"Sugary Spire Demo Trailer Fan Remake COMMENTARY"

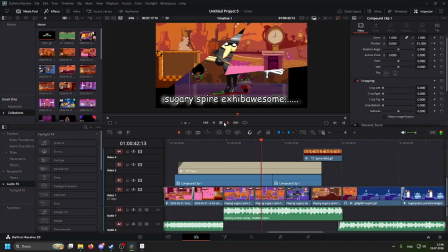[12:21]
I just used something that already existed.
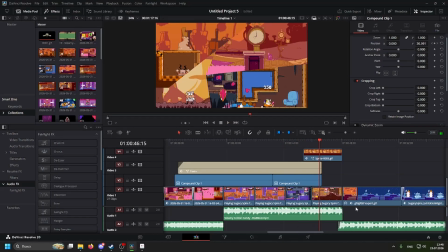[12:25]
This part right here was like the hardest part for me to make, but it was also like
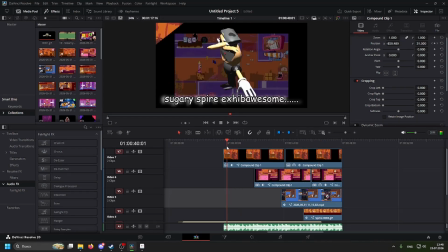[12:32]
I've learned a lot with this, basically.
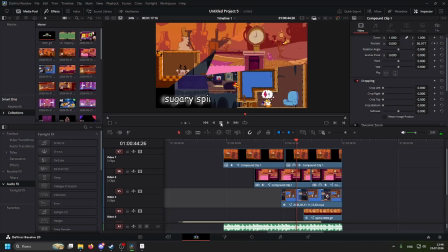[12:40]
So I kind of don't remember what I tried doing at first, but it didn't work out. So, but eventually I just figured I could just cut it out.
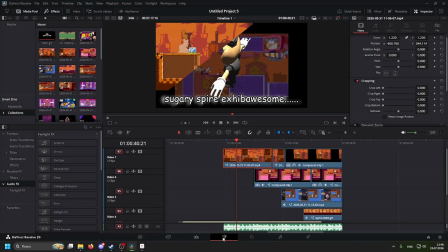[12:53]
It's like, why should I like take the time to actually do all this?
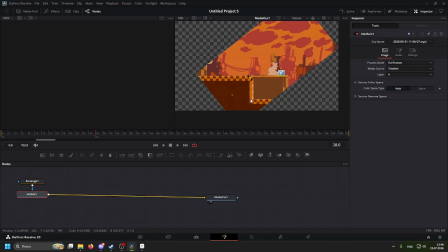[13:00]
Yeah, this is how it actually looks like. I just used a rectangle, and like that's just how like I cut it out. But Pizzelle was not supposed to be here, but I thought it would have been funny, so I just kept her in there.
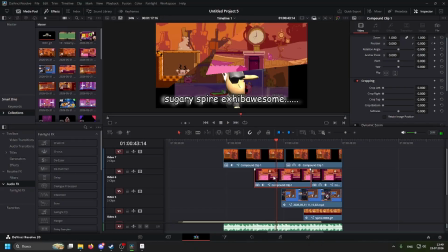[13:16]
Yeah, I think this is like a really, they're like the hardest part for me to make. So I figured, so I was like, okay, cool. I know how to do that, so now I could just do it for the rest.
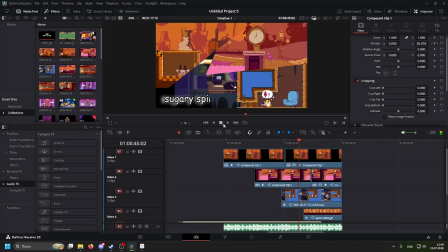[13:34]
That's what I ended up doing. These don't connect.
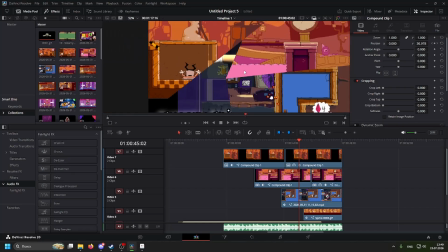[13:40]
But that doesn't matter. I don't care. This is my famous catchphrase.
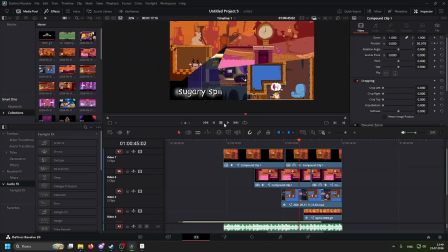[13:44]
I don't care.
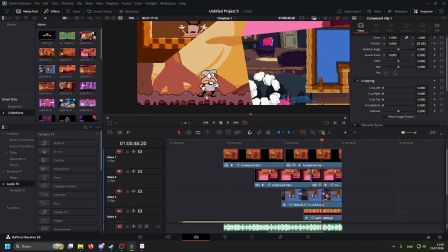[13:49]
You may have guessed that this part was actually not in-game footage, and that's just sprite animation.
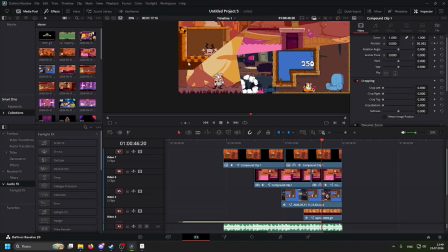[13:56]
That one was made by Gachabomb2, who like volunteered. She wanted to help out with me. She was really cool.
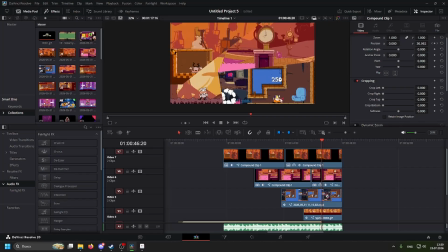[14:05]
You know, shout outs to her. One more time. Like for the fans.
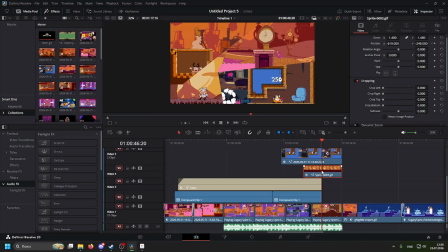[14:12]
Oh god, this is like a really weird shape, but yeah.
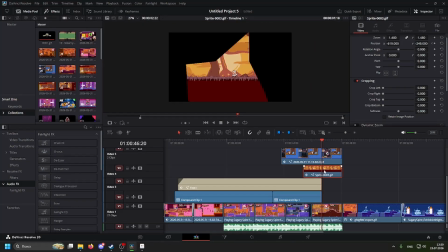[14:20]
There's like a lot of space, and that's just because she didn't really want to take chances, but once she posted publicly, it was like cropped out.
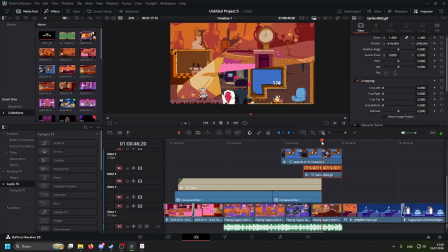[14:30]
And I wanted to keep the part where Pizzelle gets kidnapped by that fling frog, because I thought it would have been funny.
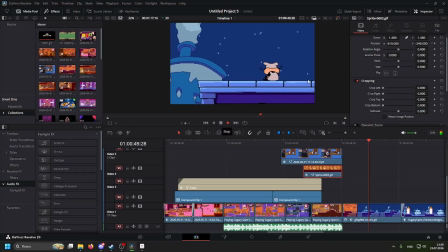[14:43]
And now we're almost done.
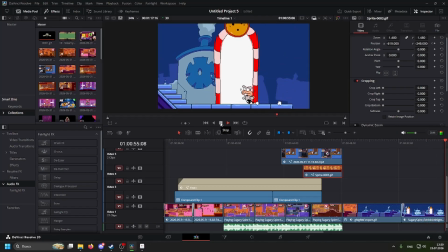[14:49]
So this part
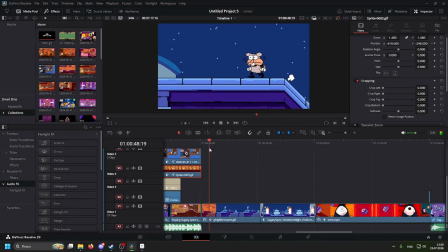[14:54]
was almost entirely made by Gotcha Bomb. Shout outs to her. Like, just in case, you know, in case you haven't already guessed. This sprite of Pizzle sitting down, I actually made that myself.
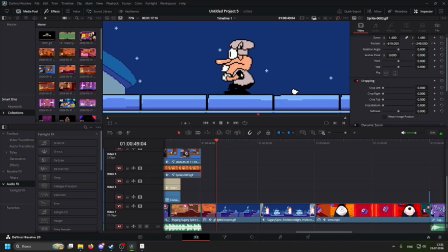[15:12]
I think one frame is just from the... Yeah, this frame is just like from the turnaround when you enter a door, but like I just edited it, so she like squatting down.
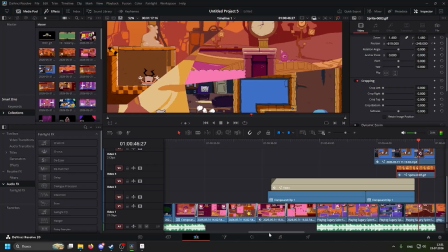[15:21]
So it's a set. What the fuck? Sorry, I don't know what that was.
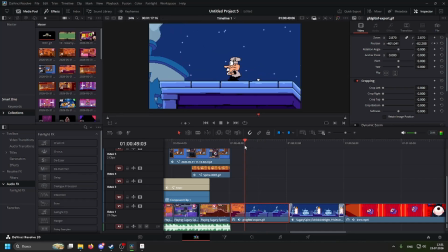[15:29]
This is what it actually looks like. Hold on, wait.
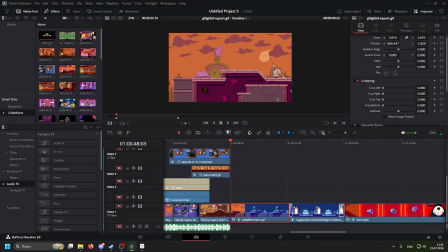[15:34]
Actually, like, yeah. This is just like what it actually looks like, since it's like a sprite animation.
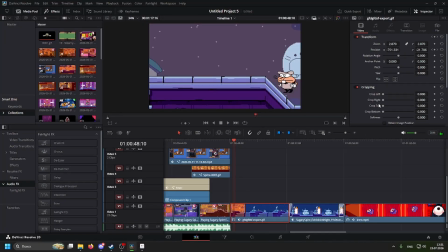[15:44]
And then I just like use the zoom in position keyframes to like make it move and be cinematic.
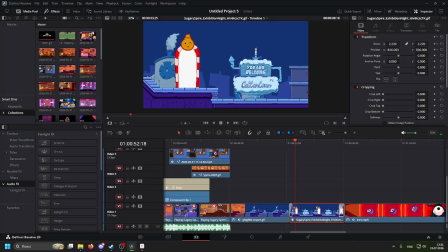[15:56]
And then this part was also made by Gotcha Bomb. She made this part entirely by herself.
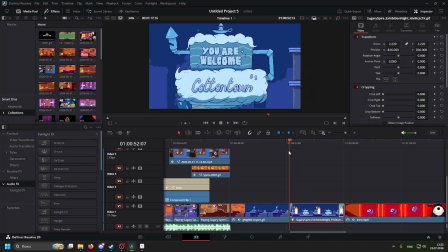[16:04]
I like that. Close the door. Close the door.
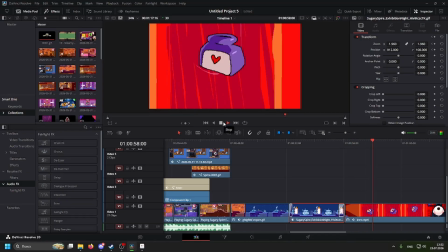[16:12]
And this is from the opening.